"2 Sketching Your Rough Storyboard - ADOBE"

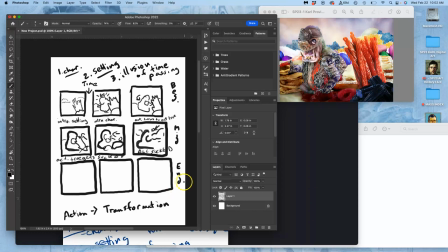738s
Now the end is, how do you conclude it? And if you're thoughtful about it, how do you set it up to reset to the beginning? This is called setting to reset. So I do a little spiral and return.
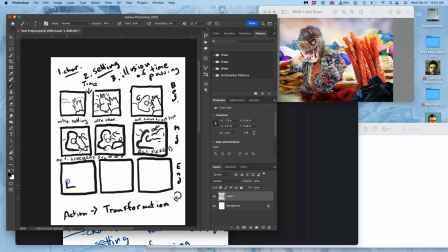753s
So we have our creature alone here. I'm going to pause a beat where it's just the creature in nothingness. Maybe the creature moves around a little bit. I'll see how much time I have, right? Then it's going to start vomiting this stuff up, just in reverse order.
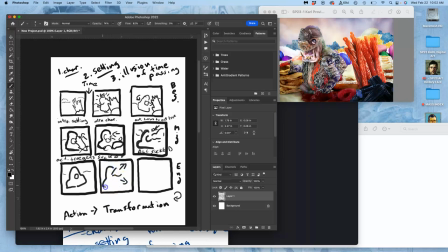And this is what's called a reaction shot. This will just be kind of a still moment of the creature in that environment.
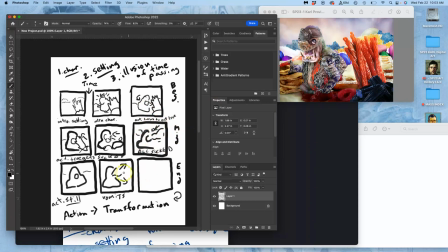791s
So you see the consequences of everything being sucked up. Now it's going to vomit everything up. And it's going to put everything back to normal.
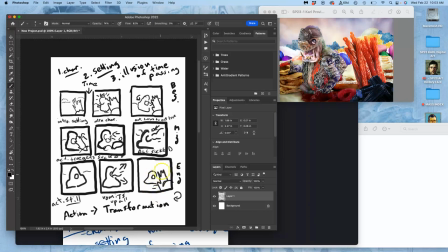810s
And then the creature is still there. So how do I set it to reset? Well, that creature is then going to have to exit. So the action will be character or creature exits.
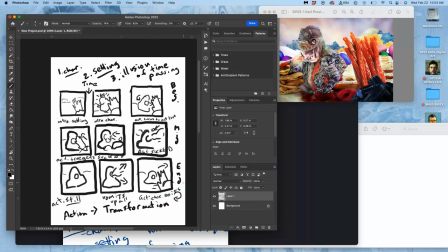827s
Now that's fairly ambitious because there's a few things going on there. But if we're clear about what we're going for and we're clear about the assets we have to work with, remember we have all the different layers.
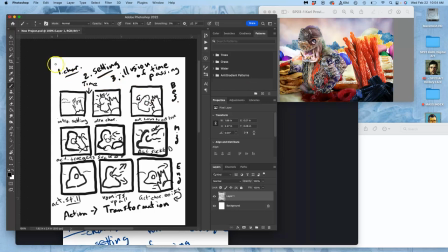841s
This is at a lower resolution than print resolution. We're going to do this at 8 by 8 inches at slightly higher than standard minimum screen resolution. So we're going to do it at 100 pixels per inch, PPI.
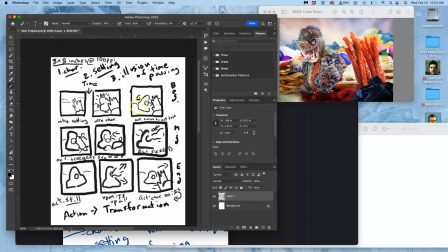862s
No, that's for our finished animation. My sketch here is actually very, very small.
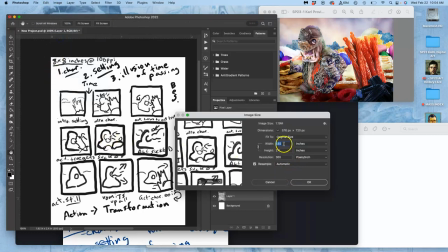870s
It is 2 inches by 2.5 inches at 300 pixels per inch.
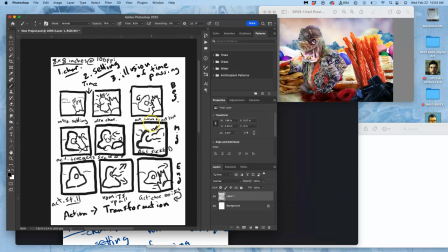876s
You know, doesn't really matter because this is just meant to post to Canvas.
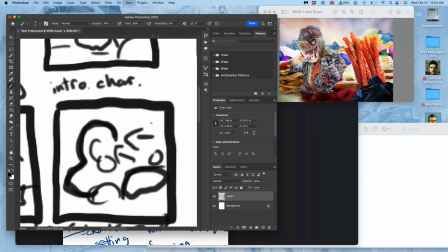883s
But if I zoom in, I can see the pixels pretty quickly. But that's my sketch.
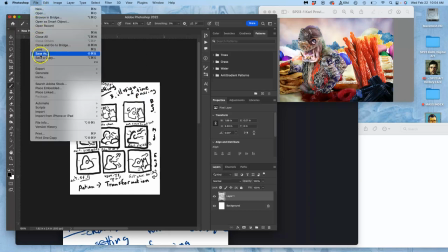889s
So I'm going to save that. I'm going to just save it as a JPEG. but I want to give it a name.
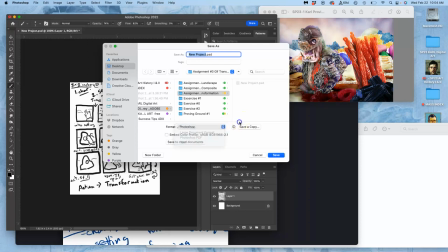896s
And that's what I can post.